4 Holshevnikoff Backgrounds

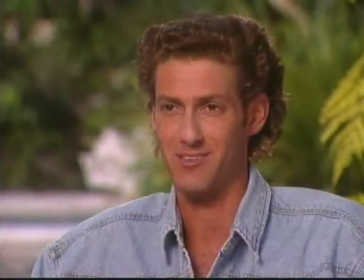Each of these images benefited from the use of shiny boards or HMI pars on the background areas.
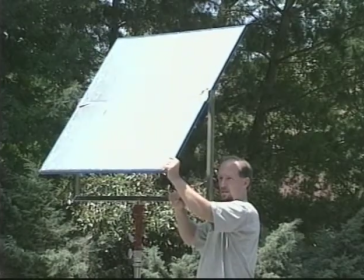Shiny boards are hard silver reflectors that can be used to redirect the sun when needed.
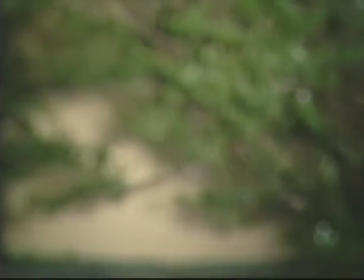When shaded bushes or shrubs are in your background, the use of a shiny board can instantly add life to your shots.
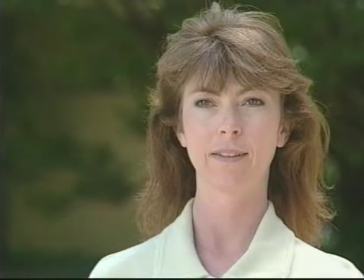This image of Debbie shows how simply redirecting the sun can change the color and feeling of the background.
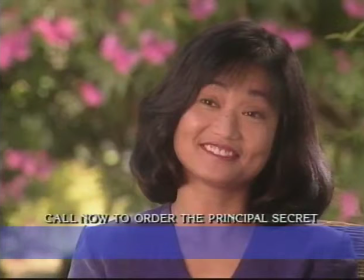This first image was captured on the front porch of a home, and the flowers and greenery in the background were illuminated by a single shiny board.
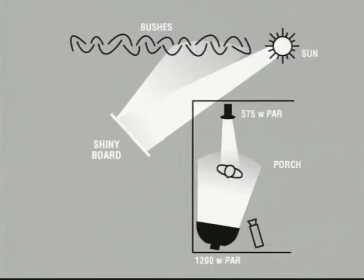The diagram of the lighting shows the placement of the shiny board relative to the sun and the subject lighting.
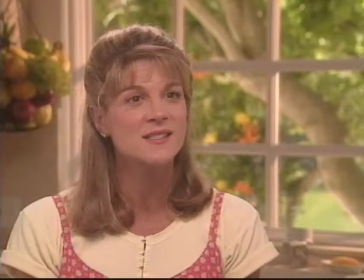This shot was recorded in the kitchen of a home. The subject was lit with a 1200-watt HMI par and a small light bank. The tree seen through the window was illuminated by a shiny board set on the ground below the tree.
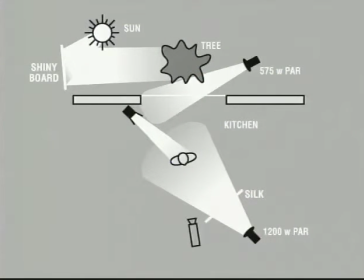The diagram for this setup reveals the placement of the shiny board and a second par light that was directed through the window as an accent light.
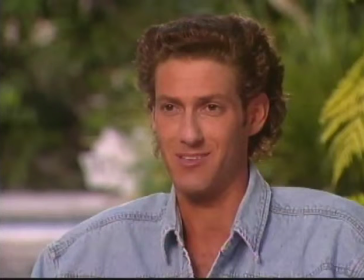The final image was set in a backyard that has no direct sun, so shiny boards were of no use. Three 1200-watt HMI par lights were used to light the image.
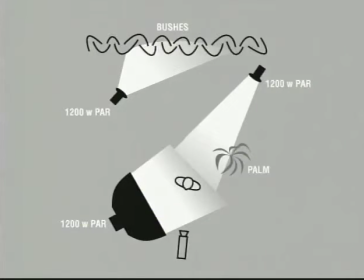One of the pars was directed at the background greenery, the second was used as a backlight, and the third was used as a subject key light.
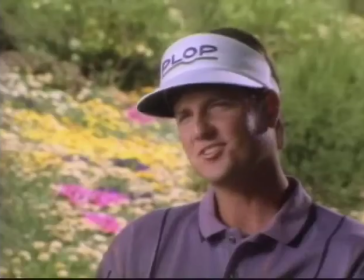So whether you're shooting indoors or out, in the studio or on location,
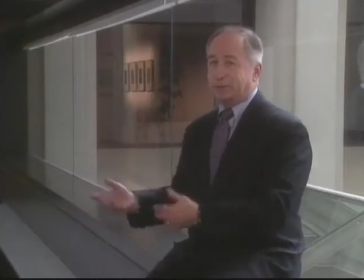it is clear that careful background lighting can greatly enhance your images and your final product.